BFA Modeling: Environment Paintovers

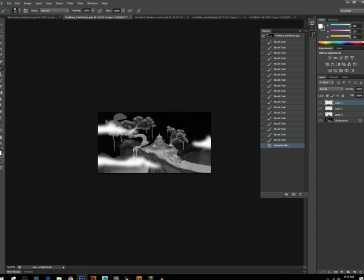1486s
You could have these in the foreground, and suddenly you've got like way, way, way more depth to your scene. And I think that, yeah, that's compositionally this isn't great, but you sort of see where I'm going with this. Like, look how much more depth there is here. Um, ah, so that's something to think about.
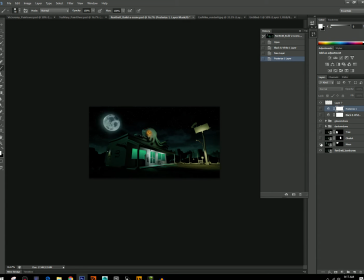1505s
Brett, I think I appreciate your your breaking this up with all these pieces. I think that's a good idea. I do think like um,
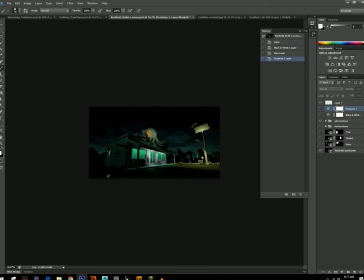1518s
maybe it's a little still too of a like a mechanical way of thinking about this process, just because like you can turn things on and off, but like that doesn't help you make changes. And the types of changes that I might want to see um,
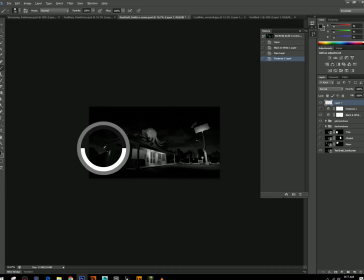1537s
here, like, and again, not saying you should do this, but like think about it, is, you know, what if you just wrote off this entire side, and maybe you just want to have a perspective change where um,
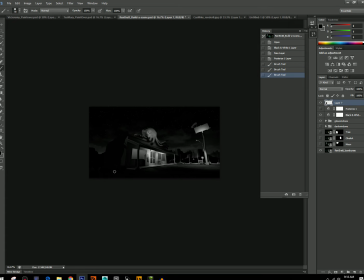1554s
you know, you just see that side of the building. That looks terrible, but you know, you'd have to adjust it for that to work. But you know, then you get more opportunity for mountains in the background, and then you could have the sign sticking out as a silhouette piece.
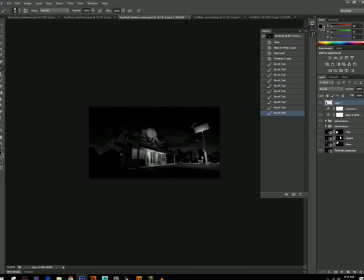1568s
You know, and you can still have some stuff going on back here, and it's just it's less. It's take because I personally I feel like this whole area, it's nice. You've done a nice job with these pieces, but it's just like too many
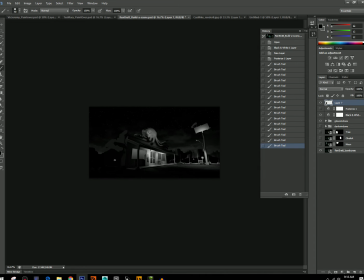1586s
ideas in one picture, and sort of condensing it to me would be like a good option. But this is like a bold choice, is like cutting this entire thing, cutting the entire monolith, like the types of things that are hard to do when you're modeling and using a digital camera,
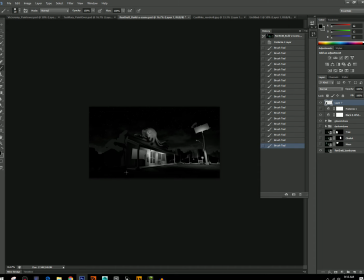1605s
you know, and sort of simulating everything. Like it's like, well, that's a big change. How do I do that? Whereas with the Paintover, you know, you can sort of just do it and then figure out the details later, because you will figure out the details. The more, you know, the more you put yourself in positions like this where you're like, well, how do I do that?
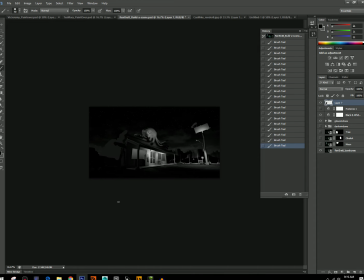1623s
The better you get, the faster you get good, because you're struggling. You know, at work that sort of comes naturally because your boss will say, do this, and you'll think, I don't know how to do that, but he doesn't care, so you just do it anyway.
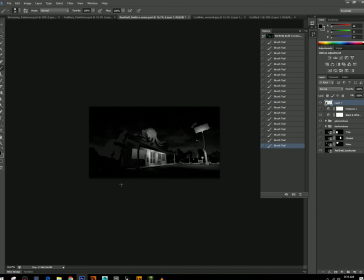1641s
So, you know, and now maybe like, I don't know, you put a cactus over here or something really dim that that's not drawing the eye. But I think that sort of, in fact, you know, I think having sort of this shape over here makes it feel more closed in,
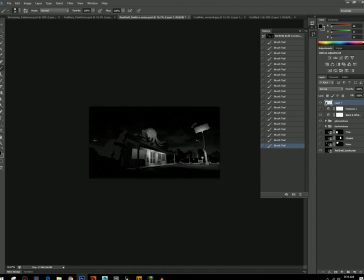1661s
and maybe sort of bringing down the skyline over on this side makes this, it sort of sells the feeling more that you're in the middle of nowhere, to have sort of a low horizon that's open on both sides. Like now I feel a little bit more
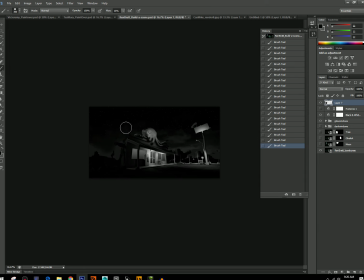1679s
isolated out here, which might be something you want to go for, maybe not, but it's just a thought here, you know. And you know, feel free to do completely cheap, you know, faked rim lighting on everything. Like this is completely allowed.
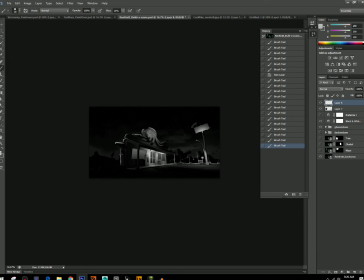1698s
There's ways to do it in Unreal without ruining your lighting. It's, you know, and it can really help just with the drama of your scene. I'll knock that back, but you know, something like that looks completely out of perspective.
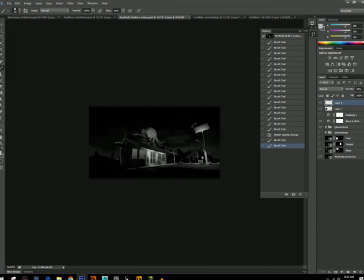1717s
But my thought is maybe that you just like move the camera or rotate this a little bit so that you're getting less back here. And you know, I think that this is overall going really well.
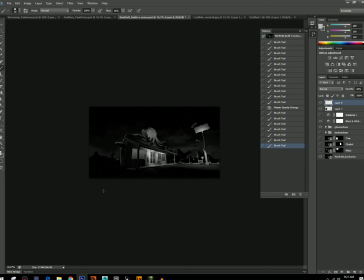1735s
So don't take this as you're doing it all terribly wrong. I think that like there's opportunities for, you know, bolder choices when you're doing these Paintovers. Like, hey, what if I just made this like way bigger?
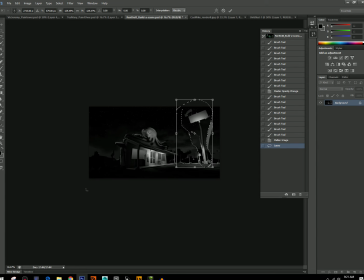1753s
You know, how's that look? And stuff like that. What if this was, you know, I already said make this bigger, but what if it was twice as big again? You know, like a giant novelty thing. Like you can really do stuff like this at this stage,
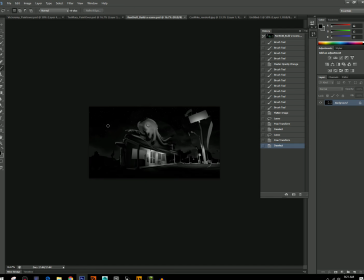1771s
and it will often help your scene, just because you didn't have the nerve to do stuff like this in Maya because it's hard, you know. But you know, what else can you do that I'm not thinking of?
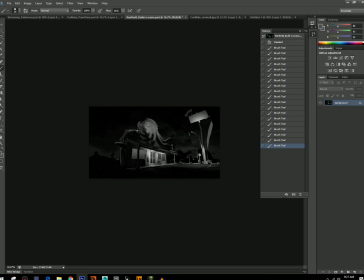1786s
That, you know, what if you made these tentacles go all the way over the back and like into the backyard? That's probably stupid, you know, but think of things that are probably stupid, and sooner or later you'll think of something that's actually awesome. Um, Stuff like that. Yeah, that's bad. Don't do that. Maybe the back one.
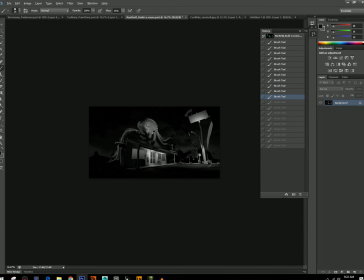1805s
I don't know. Anyway, or maybe one of them can be like going around here. I don't know. It looks like it would be expensive for them to build that, but yeah, again, like just have these thoughts and try things that are like outside the scope of what you can do.
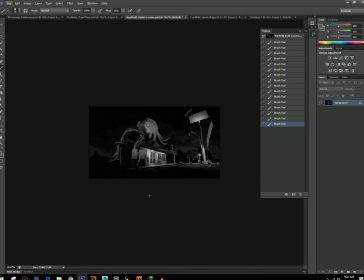1822s
And again, we're several weeks into the project at this point. I'm not saying do that for this, but like next environment, try to make this part of your process is just going crazy and having as many ideas, as many ideas as you can, and just pushing them as far as you can.
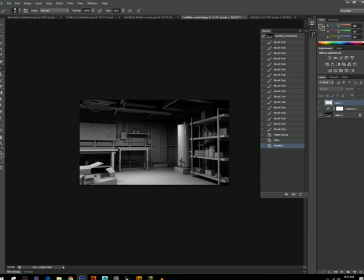1841s
All right, this one I think is like the lighting is actually really nice, and I think this is working really well because you have that sort of this is the center of attention, the focal point. Unfortunately, it's a water heater, and there's not really any storytelling to a water heater, right?
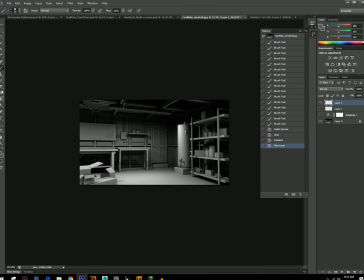1860s
So, actually, maybe one thing I would do is vignette it a little bit so that you don't have, because I think the boxes are as far as like being the brightest object or most contrasting object in the scene, the boxes are kind of competing a little bit.
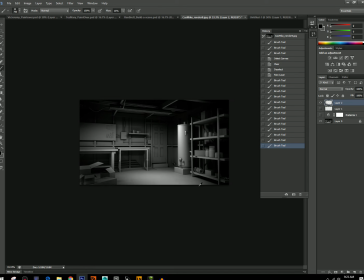1877s
You already have a bit of a vignette going naturally, I think, with the light, but you can do a bit of that, and that'll help as well. So, like, I think this is actually going very well. Excuse me. Going very well.
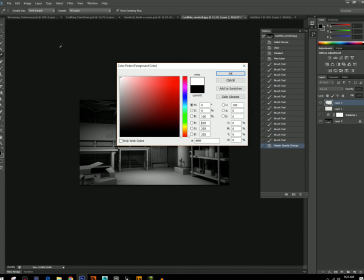1895s
I would look for opportunities to make the scene more natural, less sort of digital looking.
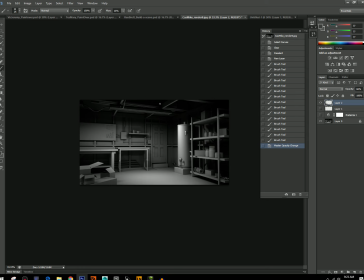1903s
We talked about this a little bit before, but like something like maybe this is unlikely for a fluorescent light, so maybe don't do this, but having a hanging cord to turn it on and off, or maybe that's for like the garage door, I don't know.
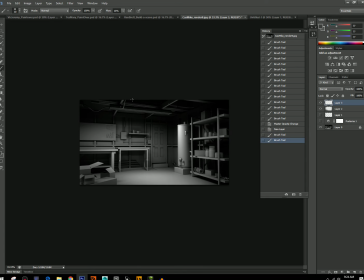1923s
But maybe the chain for the garage door is up here. There's different things you can be doing. With the pipes, maybe this you've already started like rotating things, I think, which is good. Maybe this shelf is askew just a little bit.
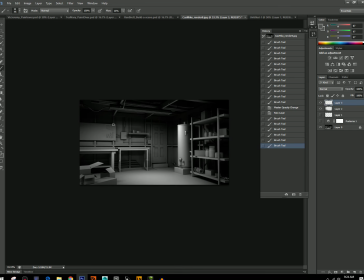1943s
Maybe this whole board, maybe this whole board is off axis. It's because it's an old garage probably, and it's not all perfectly put together, and that's how things look in real life. And you can push that beyond, like,
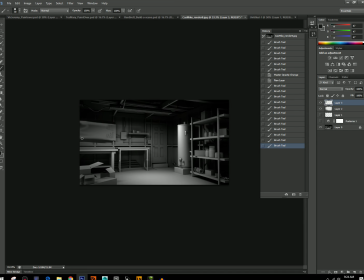1960s
even if you're doing sort of realism, you can slightly like go beyond the normal amount of jank and skewiness for a scene, and people will like it better. It'll be like a heightened reality kind of. So anyway, I think this is good. You're on the right track.